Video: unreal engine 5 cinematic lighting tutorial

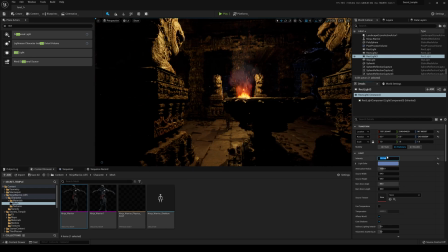And what I'll do is I will just kind of tone this down a little bit because we don't want it too much.
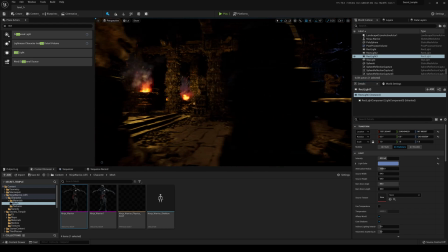We just want a little bit of something there, like the moon is seeping through.
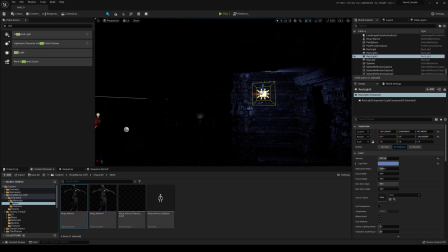And then again, you guessed it, I'm going to duplicate that rec light right there, and we're going to duplicate it again and just take it back as far as we can.
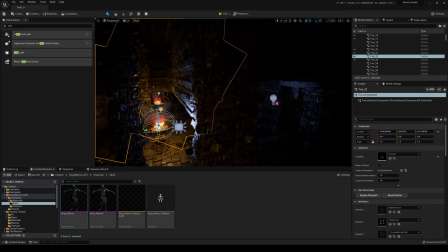And I'm going to change this to stationary. Because you can only have so many stationary...
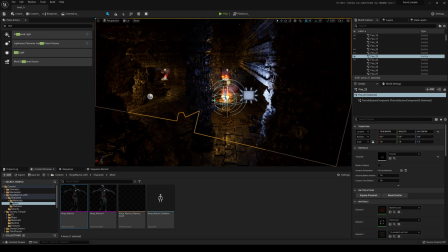I'm going to change it to movable because you can only have so many stationary lights. That's why you got that red marking there. So I'm going to click on this, and I'm going to push it all the way back again.
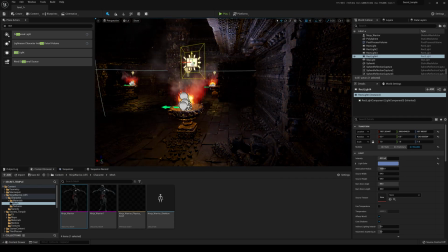Move it down. And as far as we can, really. I mean, as far as we can do, that is going to create a really nice effect to it. And again, you can finesse these. I mean, honestly, for that short, I didn't take much time at all.
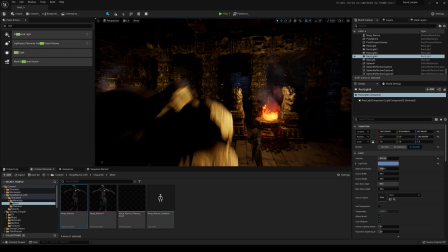The rendering took a little bit longer, but everything else as far as setup goes, it did not take a long time because,
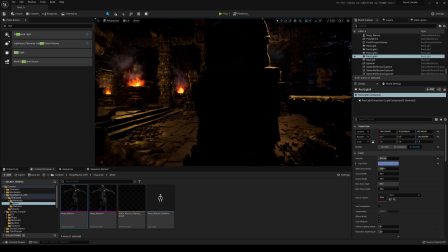again, the power of real time, the power of Unreal Engine. So you can't kind of see it.
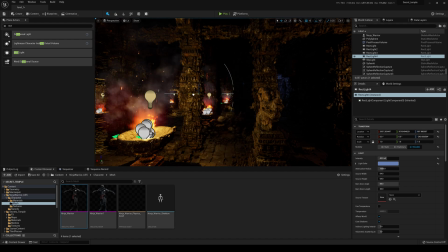So again, I'm going to move it a little bit to the left a little bit so we can kind of see what's going on because right now, you really can't see it.
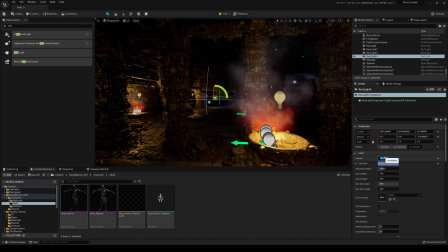And I'm going to face it that way. You can increase it if you want. Let's do like 100 because as you saw, I kind of tracked all the way down here.
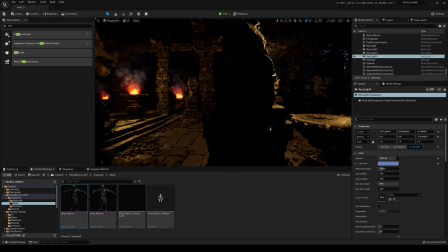Okay. So that's that lighting right there that I did. We got two backlights.
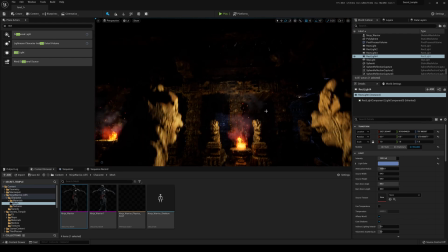We got this light right here just to give him a little bit of light.
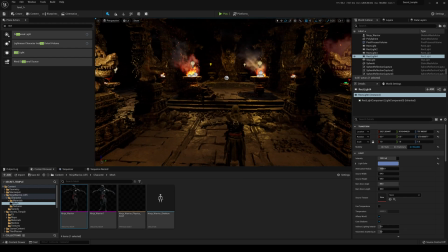And then obviously the last piece of this puzzle is whenever he goes to the middle of this, this area here.
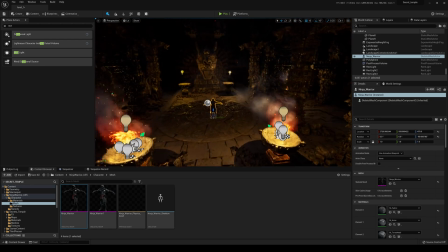So I'm going to put him in the middle area there. Okay.
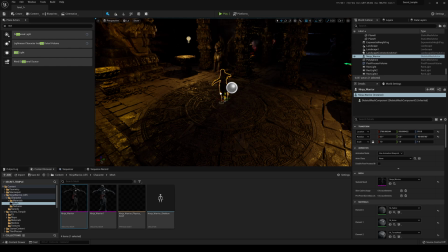And I'll put them in the center here. And again, we're going to duplicate that same moonlight, right?
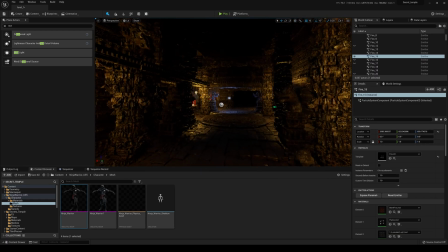And because what we're trying to do is pretend like there's like a hole on top of that that rooftop there that kind of just, you know, letting some light in.
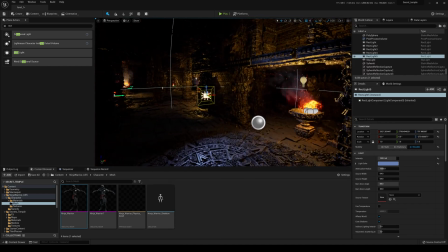I mean, as long as you don't see the roof, I can sell it, right? Like you really don't know.
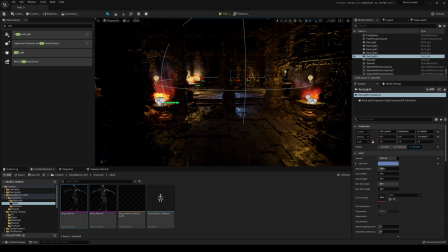So I'm going to go over here and make this a little bit faster.
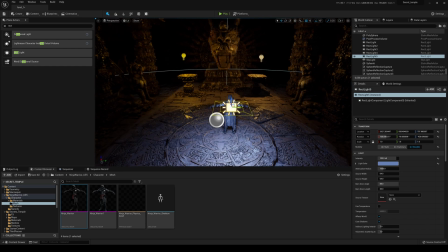And it was a top light that I did because I kind of wanted it to mimic again, like, a light leaking there. So I'm going to go with maybe 256 and I'm going to rotate it. I mean, I could have done it the other way. Just kind of rotate it like so. And then if you want to turn off the snapping, I'll turn all these off.
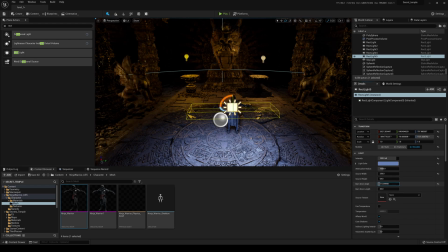And I can do the barn door just to kind of, you know, so it's not spilling everywhere like this.
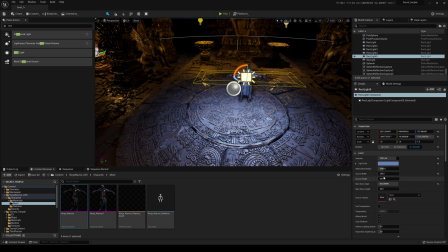You can kind of see in the circle. You kind of control that spill. So kind of like a source height right here. And we're going to turn the barn door just a little bit so that we get a little bit of a fall off right there, which looks really nice.
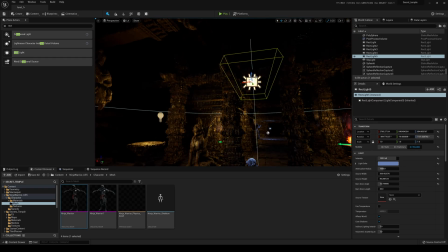Then I'm going to go up and then up like so. And that is really the look as far as the top lighting go.
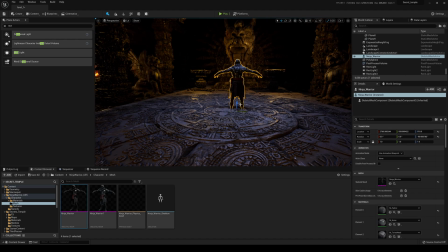The color might have been a little bit different, but it was the same process. I copied it from that Toy Story thing.
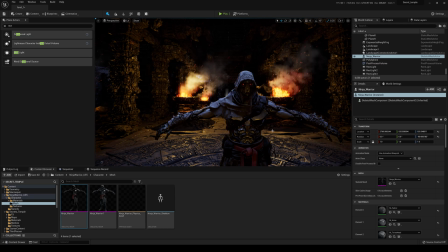Okay, so facing the character like right here, I had, I believe, one of these lights.
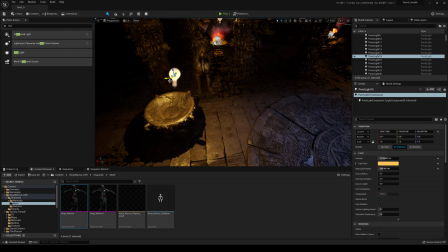So I just kind of cheated, right? So I moved it a little bit towards the camera so we can get a little bit of light right there.
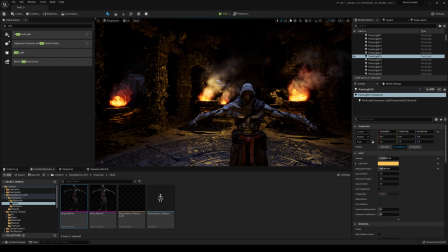So you can see that is freaking amazing. So we have a top light and we have that fill right here, just filling it up.
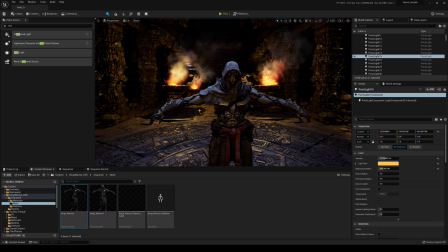And that's pretty much it. That is how I pretty much lit that scene.
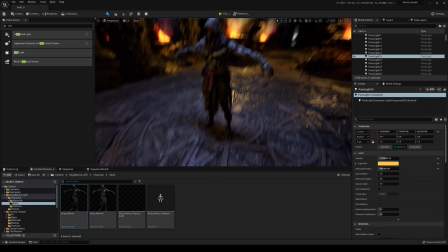I mean, obviously I turned off more of those light bulbs, but that is how I lit that short teaser that I just uploaded recently.
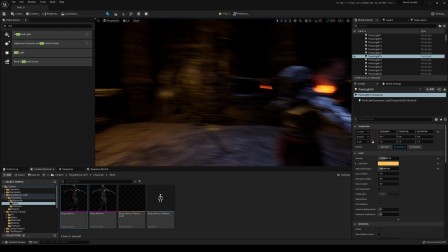So yeah, if you are interested in seeing a lot more of these breakdowns and how I light these shorts,
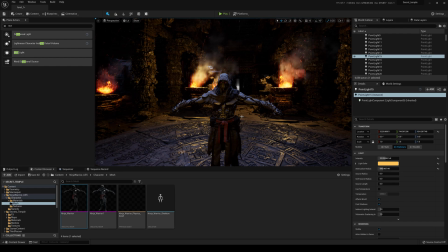let me know, because honestly, I don't want to spend a lot of time in something that people don't really watch.
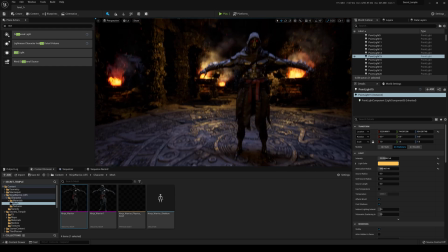So make sure you like this video and leave a comment if you want me to do a lot more of these breakdowns.
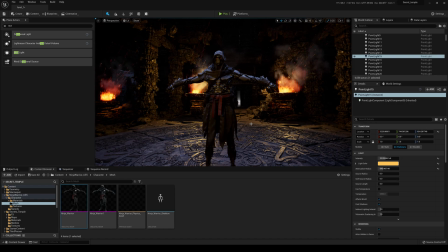All right. If you all have any questions, like always, let me know. And again, 50,000 subscribers, I'm going to be giving away a motion capture suit for the free. So check out the link in the description below for more information.